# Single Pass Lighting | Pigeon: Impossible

hunter crouched silently as the moaning got louder and closer. He could feel the hair on his dog's back stand on end as the wind sorry, I'm recording. In podcast number 3, I talked about the multipass lighting setup that we use for PI, but I didn't talk much about why you might choose to use a multipass approach over a all-in-the-render single-pass technique.
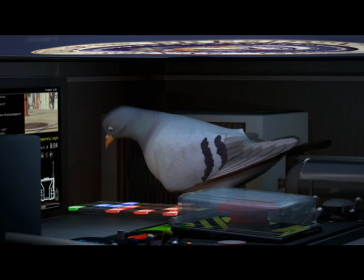(0:32)
First off, here's an example of a scene that we lit with just one pass. There's no occlusion, no compositing, you hit render and this is what comes out.
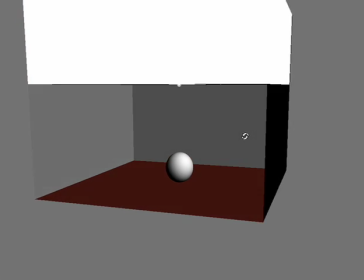(0:40)
So to show you how this works, here's a very simple test scene with one light shining from overhead.
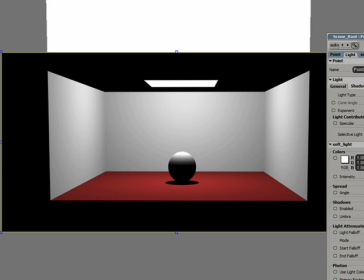(0:46)
It's the classic example of bad CG lighting. First, we'll turn on shadows, and let's also make it into an area light.
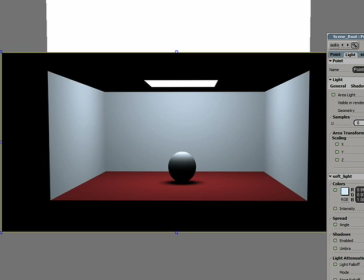(0:53)
And we'll adjust the color to be a little bit blue. You almost never want to use pure white light.
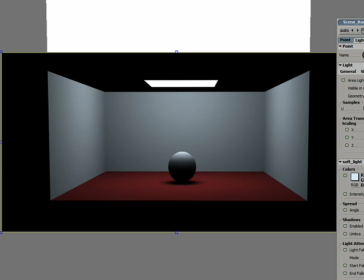(1:00)
Another really important thing is to turn on the fall off so the light gets less intense the further it travels.
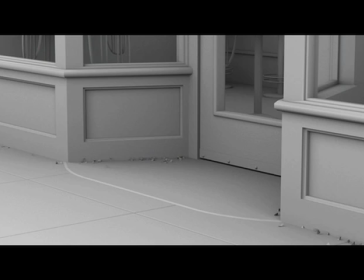(1:05)
When we did the multipass setup, the occlusion pass simulated this for us.
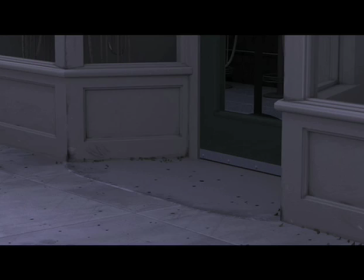(1:10)
It also made it look like the light was bouncing around the scene, so now we're going to have to create that by hand. First, I'll add 4 pretty dim lights just underneath the floor.
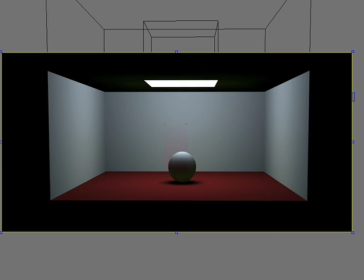(1:20)
No shadows, just fall off, and since the floor is red, it should be bouncing back red light.
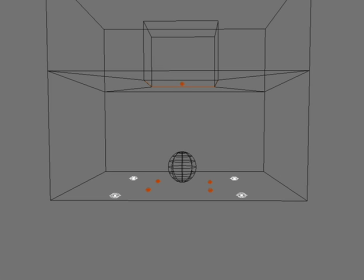(1:27)
Now, I want that red to also bounce onto the wall a bit more, so I'll add 4 more of these floor bounce lights closer to the corners.
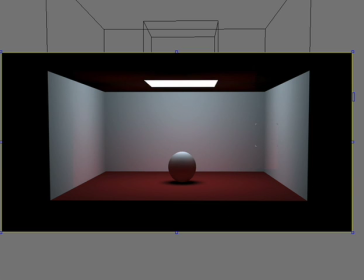(1:35)
You can also see that at the bottom of the ball, it's not feeling like it's really touching the floor. So I'll add 1 more light directly underneath it, but I'll set the value of it to be negative. So instead of adding light to the scene, it's actually sucking it away like a black hole. And then the last thing is that the walls should also be bouncing some light around the scene.
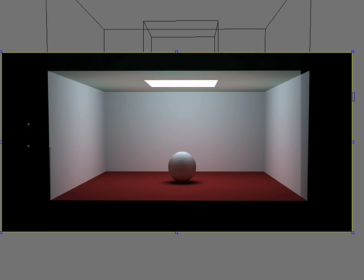(1:56)
So I'll add another light behind each of the 4 walls, and boom, now we've got a decent looking scene that was very easy to set up and adjust.
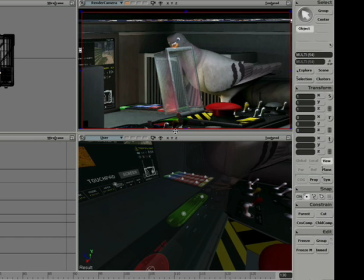(2:04)
So the plus side of lighting a scene this way is that it's a lot simpler. You just keep adding lights and tweak things until they look right. But the downside is that as your scene gets bigger and you add in more effects, render times are going to shoot through the roof.
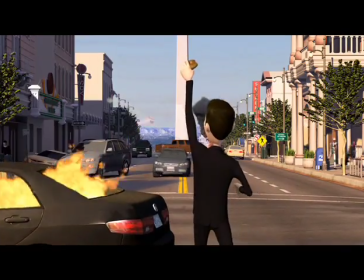(2:18)
For example, each frame of this really complex shot took only an hour per frame with the multipass approach,
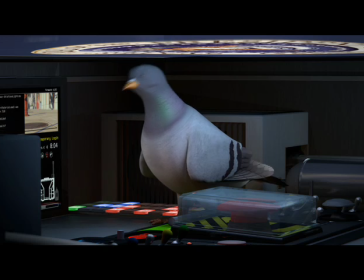(2:25)
but this pretty simple shot inside the briefcase took an hour and a half as a single pass.
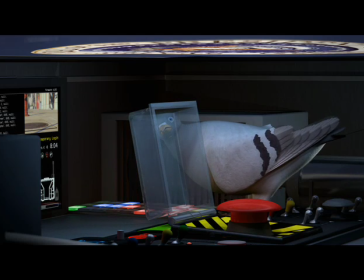(2:30)
Plus, you can't fix things in compositing, so if there's a problem, you've got to re-render the whole thing.
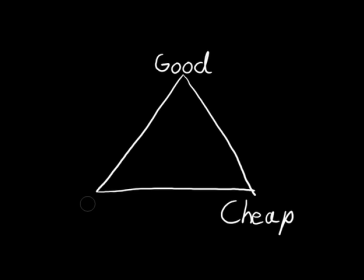(2:35)
Now, going back to the production triangle, I'll just change the word fast to easy because it's a bit confusing otherwise. So multipass is good and cheap, but it's a lot harder to do.
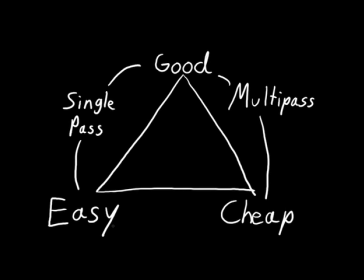(2:47)
Single pass is good and easy, but on anything slightly complex it gets really expensive because the render times are so long. And a lot of the time you can't even get it to render without special equipment or software, which we'll talk about in the next episode. The last type of rendering is hardware real-time rendering.
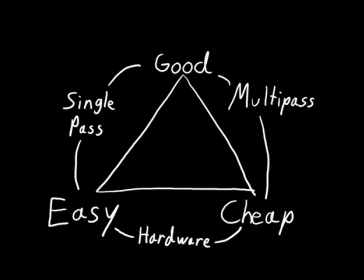(3:05)
It's easy, it's cheap, and there's actually some really cool things happening with it, but you still can't get anywhere near the quality of a software render yet. Well, I just got back from the world premiere in Palm Springs. It was pretty terrifying to watch it in front of a full audience, but everyone seemed to enjoy it, and we made it into the Best of the Fest showcase. So be sure to stay tuned to the blog for more info on where it's playing next. Also, if you enjoyed this episode, be sure to check out FXPhD because they are currently rerunning my Lighting and XSI course.
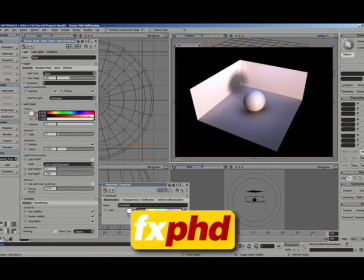(3:34)
Most of the classes focus on multipass and more of the artistic side of things,
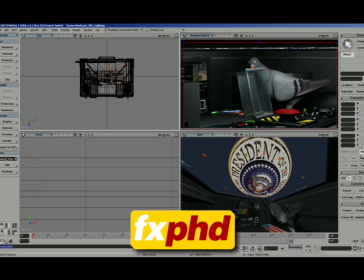(3:39)
but the one class on single pass lighting is really cool because I recorded it in chunks as I was doing the actual production lighting for this scene,
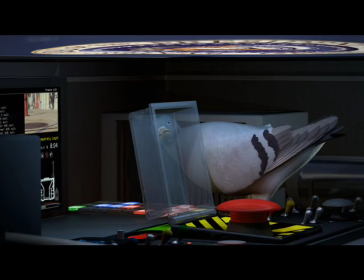(3:47)
so you can see the exact steps that went into lighting this shot from start to finish.
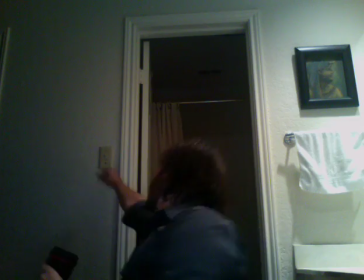(3:52)
I didn't know you were recording. See you next week. Sorry, honey.